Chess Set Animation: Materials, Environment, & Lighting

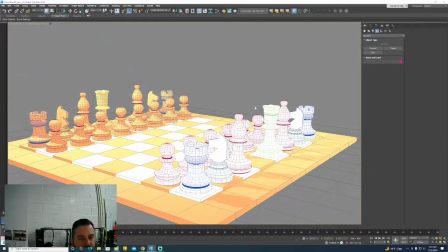(7:35)
materials camera oh lights okay lights
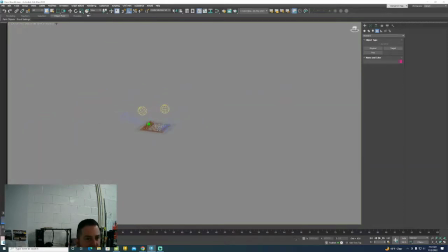(7:39)
so if we go to um like a perspective view here i have two lights in my scene all right and i'm looking for like a really simple lighting situation i don't know i don't need you to create some like monstrous lighting situation i think less is more
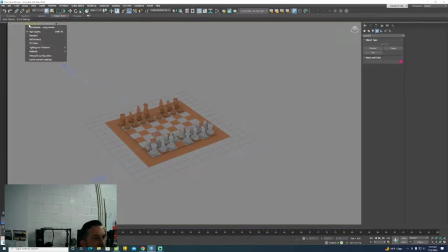(7:54)
all right so here's what i'm going to have you guys do you're going to go into uh like a 3d view and if you're in like a high quality or performance mode it'll allow you to see like kind of what the lighting solution is going to look like one thing you have to
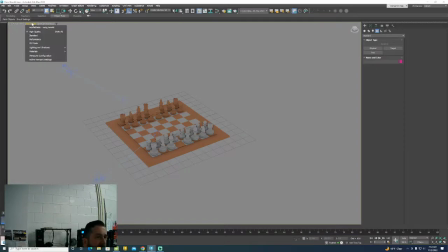(8:08)
turn on though all right if you click on like you know the um uh if you click on the little view tab here so we can actually like see what's going on. You got to click on lights or lighting and shadows and come down here to where it says illuminate with scene lights.
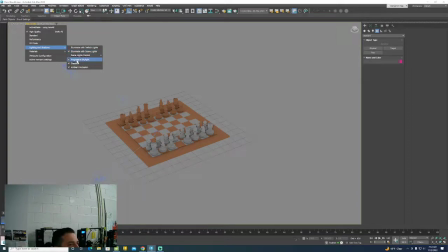(8:26)
All right. And then we want to turn on shadows and we want to have progressive skylight and we want to have ambient inclusion turned on. So keep all those on there. Okay. And what we're going to do is we're going to go to the create tab. You have this little light tool where you can put a couple of different lights in.
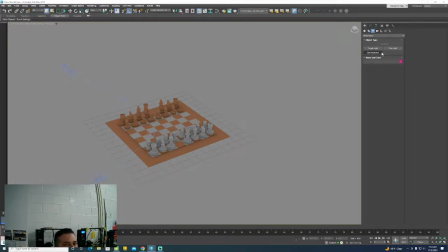(8:42)
Be really careful and deliberate about where you place lights okay first of all I want to just show you the target light so a target like works almost like like a spotlight okay so you can click on target light and you can click and drag it same way that you put a camera
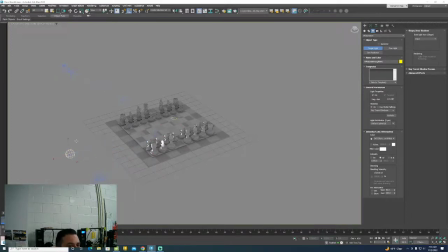(8:59)
in and target something okay so if I were to put that target in there or put that target light in there all of a sudden since I'm in high quality mode with lighting turned on in the scene and like shadows uh and those other settings applied we should see an updated view of
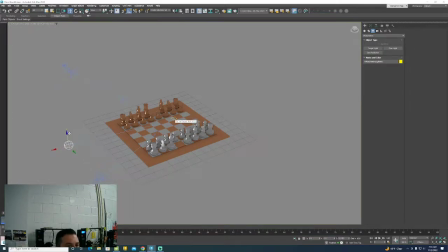(9:19)
what's what this scene's going to look like with that specific light in it all right so as i move the light around you get an opportunity to kind of see how it's going to affect all the objects in your scene okay so the computer's doing a whole bunch of math right here and
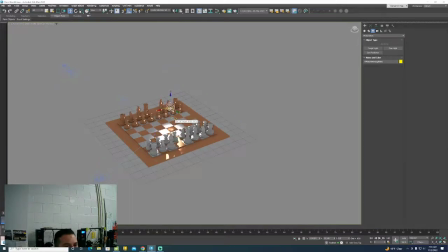(9:33)
it's trying to kind of calculate that out so it'll show it to you all right as of right now like if I put that light straight up over top, and you've got to look at this from a bunch of different angles.
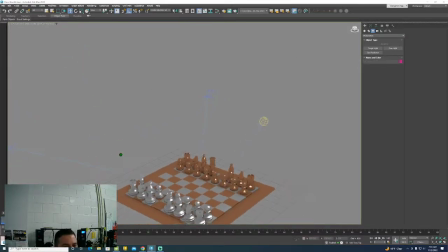(9:45)
If I put that light like straight over top of my chest set and I got some metallic pieces, there's going to be a lot of like, you know, light bouncing off of those pieces. This is what it's going to look like. Okay.
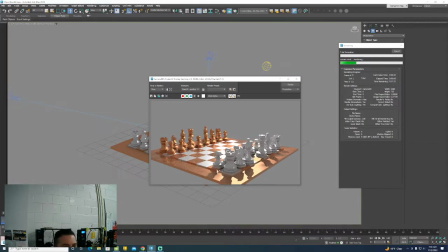(9:56)
And with shadows, if we were to render that really quick, all right, see how sharp the shadows look based on where that light is placed. All right. So you can see a big difference between the surfaces that are getting hit by light and the surfaces that are still in a shadow. My computer fan has just kicked on. There's a lot of work being done on the computer side of things right now, okay?
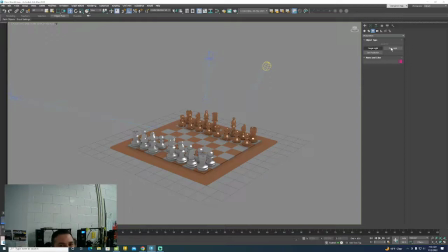(10:16)
To fill in some of the darkness of those shadows, what I want to do is I want to create a free light on the opposite side of the scene, all right? And that free light, I don't want to create shadows.
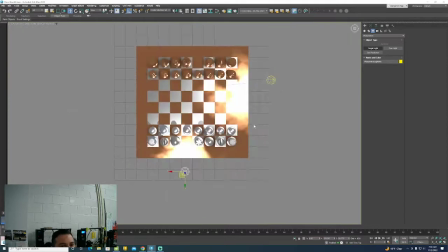(10:27)
I just want that to be like a little bit of ambient light all right so what i want to try to do is i want to try to maybe turn down some of the
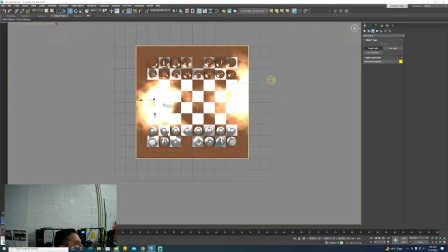(10:36)
brightness of the lights so they're not like absolutely pounding on one section of the chessboard all right i'm getting like a lot of light here it's almost burnt out in one spot and then there's nothing else going on in some other regions so we
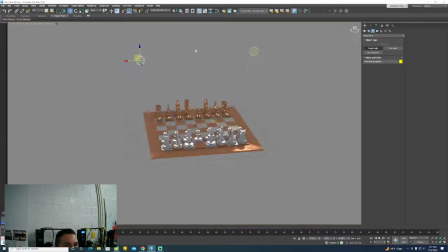(10:50)
want to you know kind of like decrease the value or the brightness of this light you can do that a bunch of different ways You can do it by moving it away from the chess set with that one free light that you put in. You could do that by going to its properties and looking at some of the properties that are in here.
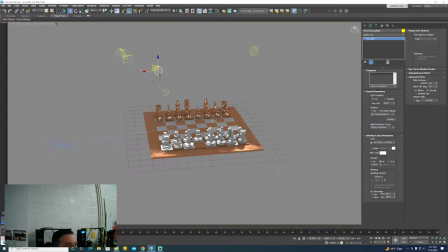(11:08)
We can actually turn off shadows. I don't want the free light to create shadows. And then we can turn down its intensity. So you can kind of turn down that free light a little bit.